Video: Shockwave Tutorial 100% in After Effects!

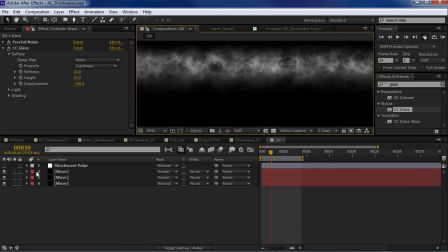And so now if we turn them all on, maybe we have to add a little contrast to a few of these.
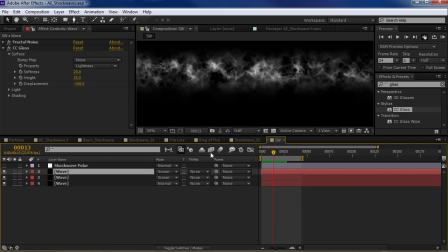You know, we can see a much different effect. Now for this particular one, I want to go ahead and slow it down.
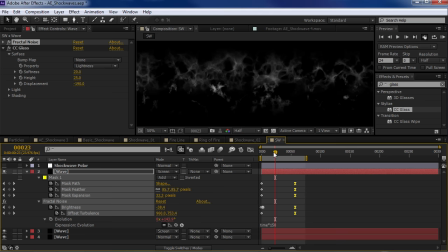So I'm actually going to take the keyframes and move them over a bit so that none of these shockwaves are going the same speed. We want them to all be slightly at a different speed so it looks like there's more detail.
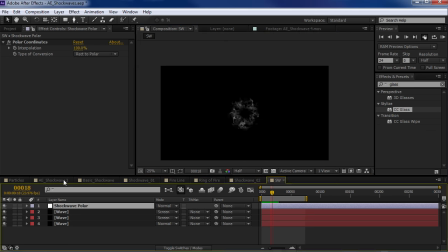And now let's go and turn on the shockwave polar coordinates effect. Starting to look a little bit more organic.
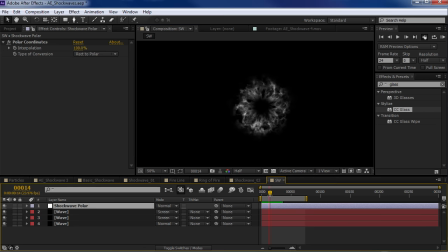And I mean, look at that. That's pretty cool looking. And you should probably check out the color vibrance effect.
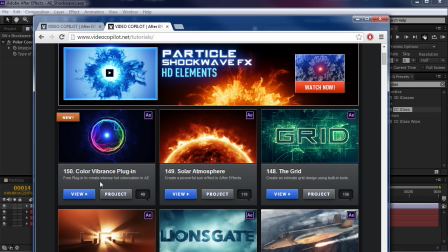It's a free plugin that we created that really helps colorize elements inside of After Effects.
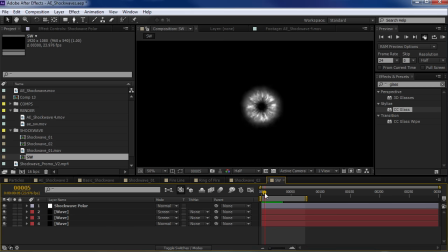In fact, I know I said I didn't use any third-party plugins, but that wasn't true. And that is the color vibrance effect.
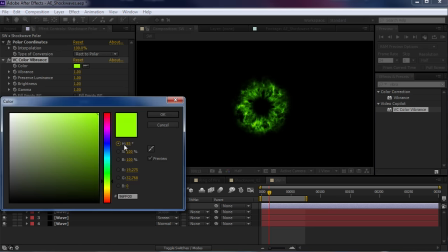So we'll drop that on here, and we can just start playing around with, you know, the colorization.
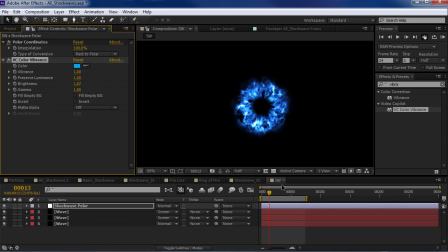We can turn up the brightness. All right, so we've got the basic shockwave ready to go.
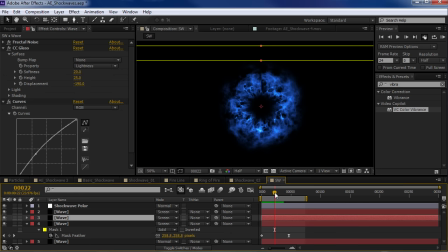And if I take the copy that we added our CC glass, we can maybe punch this up a little bit more,
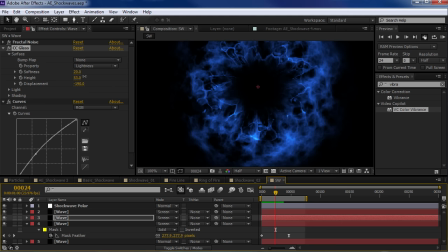maybe turn the height up, which will give it a much more kind of a liquidy effect, and maybe brighten it up even.
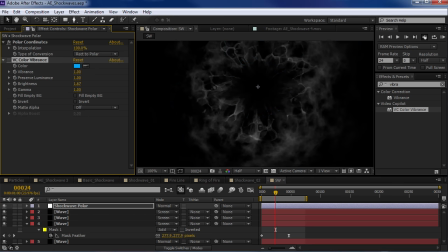Now, at this point, we don't actually need the colorization because we're going to probably do that in a separate pass, but that just kind of helps see how it's coming along. All right, so there is one technical issue, and that is we can see a seam.
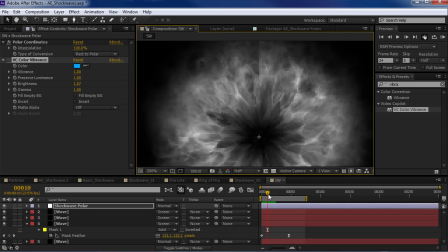There's a seam right here where the circle effect comes together.
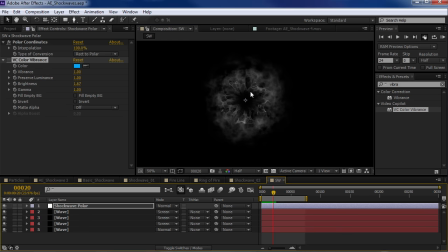Now, there's a lot of different ways to fix this, but I've actually come up with a really simple way.
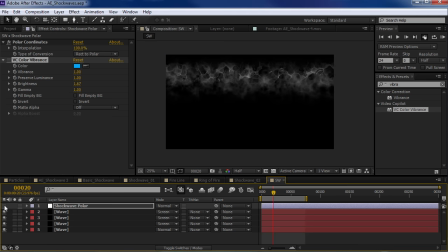So if you've ever done a seamless background, or you're trying to tile something that doesn't wrap, here's a really, really cool trick. So create an adjustment layer and come over here and type in offset. Drop this onto the adjustment layer and offset the layer over.
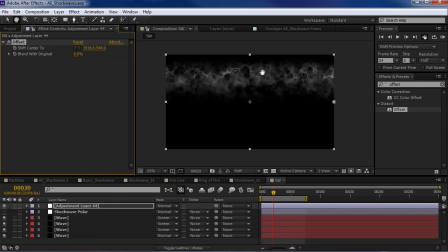So as we slide it over, we can see the seam is now in the middle.
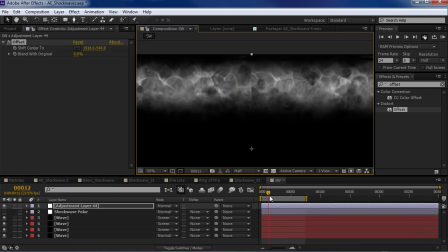And it's pretty noticeable, right? And so what you're going to do is take a mask, and on that adjustment layer, we're going to draw a box around the seam.
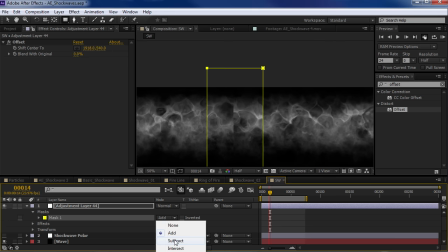So just like that. And then we're going to set the mask to subtract, then hit F, or bring up the mask feather properties,
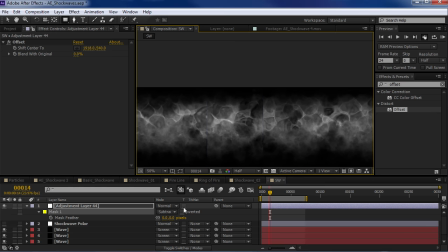hide the mask real quick, and we're going to turn up the feather amount.
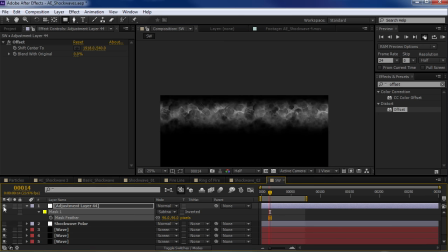So what we've done is we've offset it so that we can find the seam, and then we subtracted that area out. So essentially, we have now created a perfectly seamless shockwave effect.
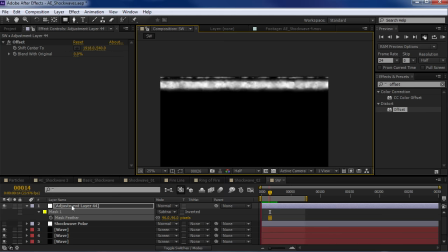So watch this. If I take this
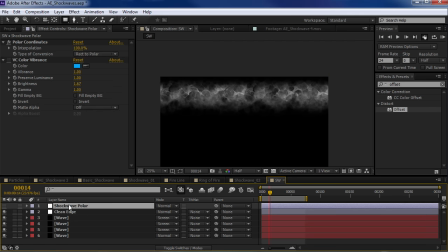and put this edge cleaning effect below the shockwave, now the polar coordinates effect will happen last,
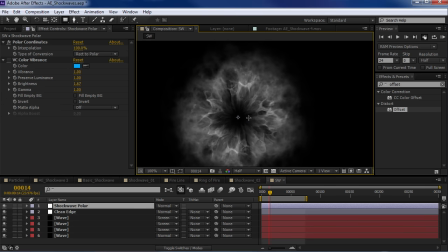and we have completely eliminated the seam.
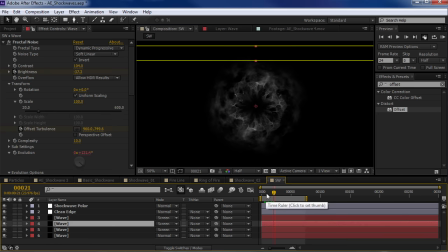All right, so let's go and move on to the next step. If you want to customize it more, you can go into the fractal noise and really just start playing around with the settings, like the scale of the noise will really make a difference. And now you'll notice the nice thing is that no matter what you do,
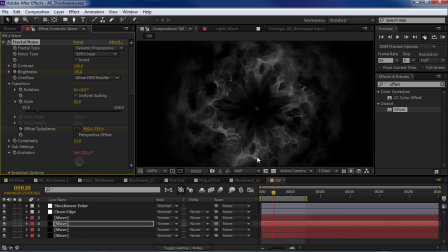everything is automatically tiling, so we don't have to worry about any seam issues that might come up.
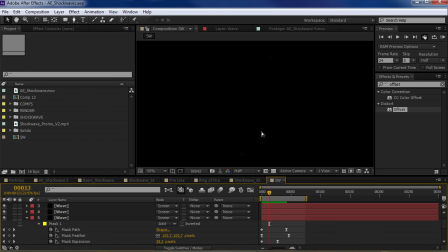All right, so we've got our shockwave here. It's looking really good, but there's a couple of things we can do to make it a little bit more energetic, and that is to do a slight time remapping.
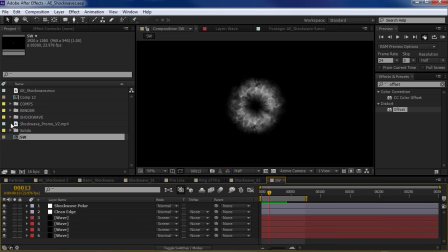So what we're going to do is take the SW comp and drop it into a new composition.
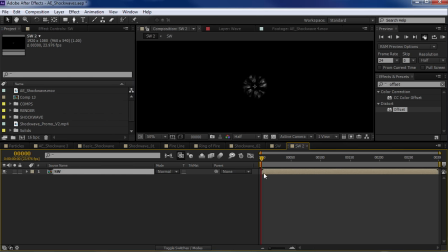And what I'm going to do is right-click and choose Time Enable Time Remapping.